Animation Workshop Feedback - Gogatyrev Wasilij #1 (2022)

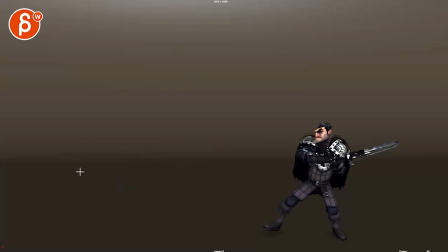And then think in terms of rhythm, timing wise, where it's, I might attack and go back and shaw. And you know, that last thing where you're blocking or retreating from something, hold for a block and then flourish into shaw, into a fast attack, that type of thing.
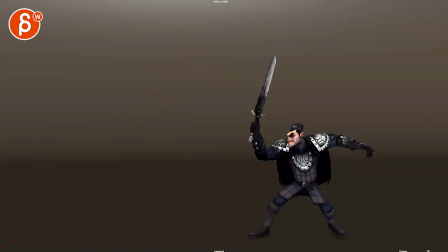And actually, speaking of pushing reference, funny enough, I just emailed someone. Let's see, do I still have that link in my... I do not. Hold on. I have it here. I had someone that just asked me about pushing poses.
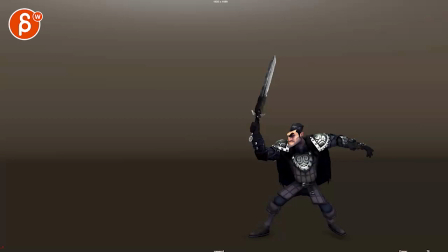And someone else that was asking about how to have their workflow be faster. And my question was based on what they sent, if that was based on reference.
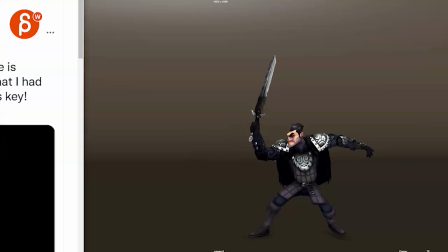And the reason why I'm asking all this is because Ricky did this fantastic thing here.
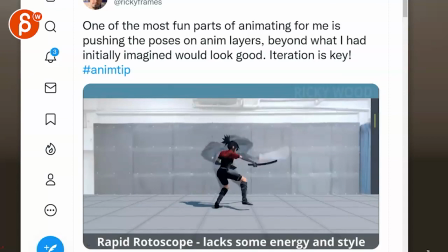Let's turn this off just quick. Where you see like that type of thing.
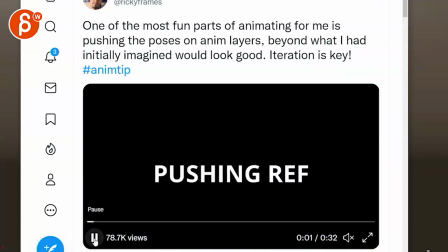And I frequently do the same thing here where you take the reference and I just wrote with the reference.
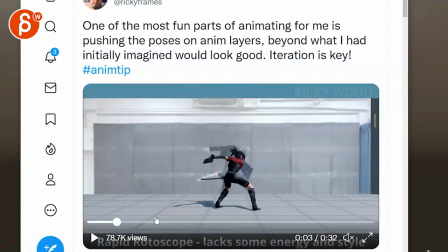This is so much faster. Just put that in there. And it's usually kind of like, it's okay, but it's not pushed, right? Like he says, your rapid rotoscope always lacks energy when you do that.
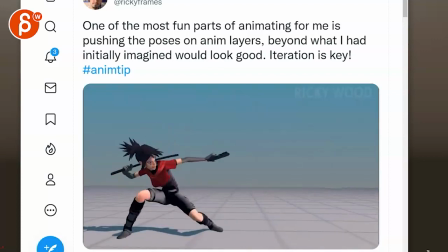And then you start pushing the timing and cameras and ideas, and he pushes even more with cool stuff like that.
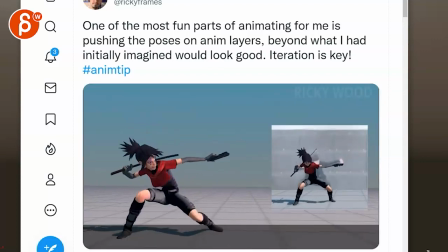Like, that's really cool. I love all that. So then you can see here, this is halfway through, where to push things, line of action, and so on.
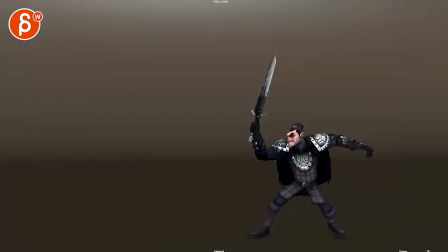So that's what I would recommend. For some reason, I have just a frame in here.
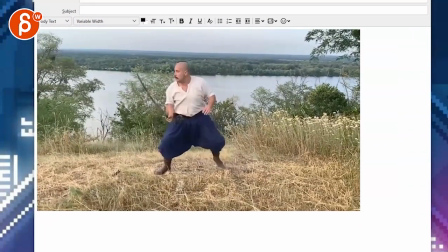I wanted to see if I had the links in there. But so if you take this reference, look at what's in there, and then push that, so that it's not just taking I would say a random pose.
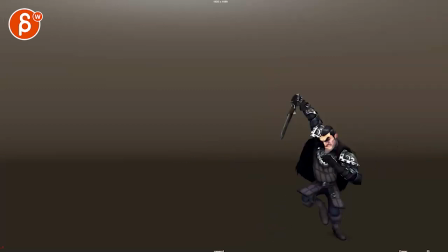I think you have good pose in terms of what's happening, a stab, a block, a flourish into the next attack. That's fine. But looking at, maybe have in mind what's going on there, and then, you know, what is the other opponent, and make sure that you think about that when you adjust the timing, right?
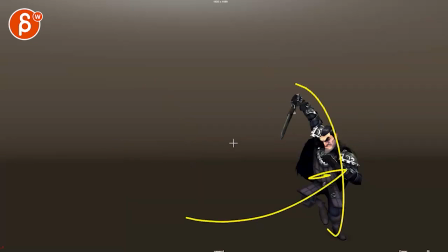So when you do have something like this, give this enough time for going back to the mechanics, but also for a imaginary strike and then return here. And then something about just the energy and pushing down, when someone has retreat, right? You go back and then pushing forward, that this doesn't go back, right?
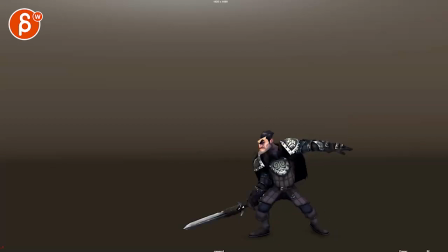The root shouldn't go back at the end, because otherwise, are you saying, is this the main strike? Because you are going forward. Here's at a downward slash. And then you just go back to what? A defensive but aggressive pose? Or is that the last pose in terms of attack?
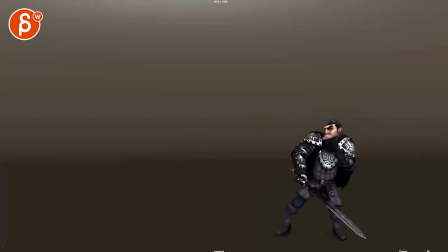So that's just not quite clear, if that makes sense. So anyway, I hope that all the whole thing makes sense. And if not, let me know. All right. There's an email. You can sign up. You can start whenever you want. You can submit whenever you want. You get 16 submissions. Either way, a like and subscribe would be awesome. All right. Thank you.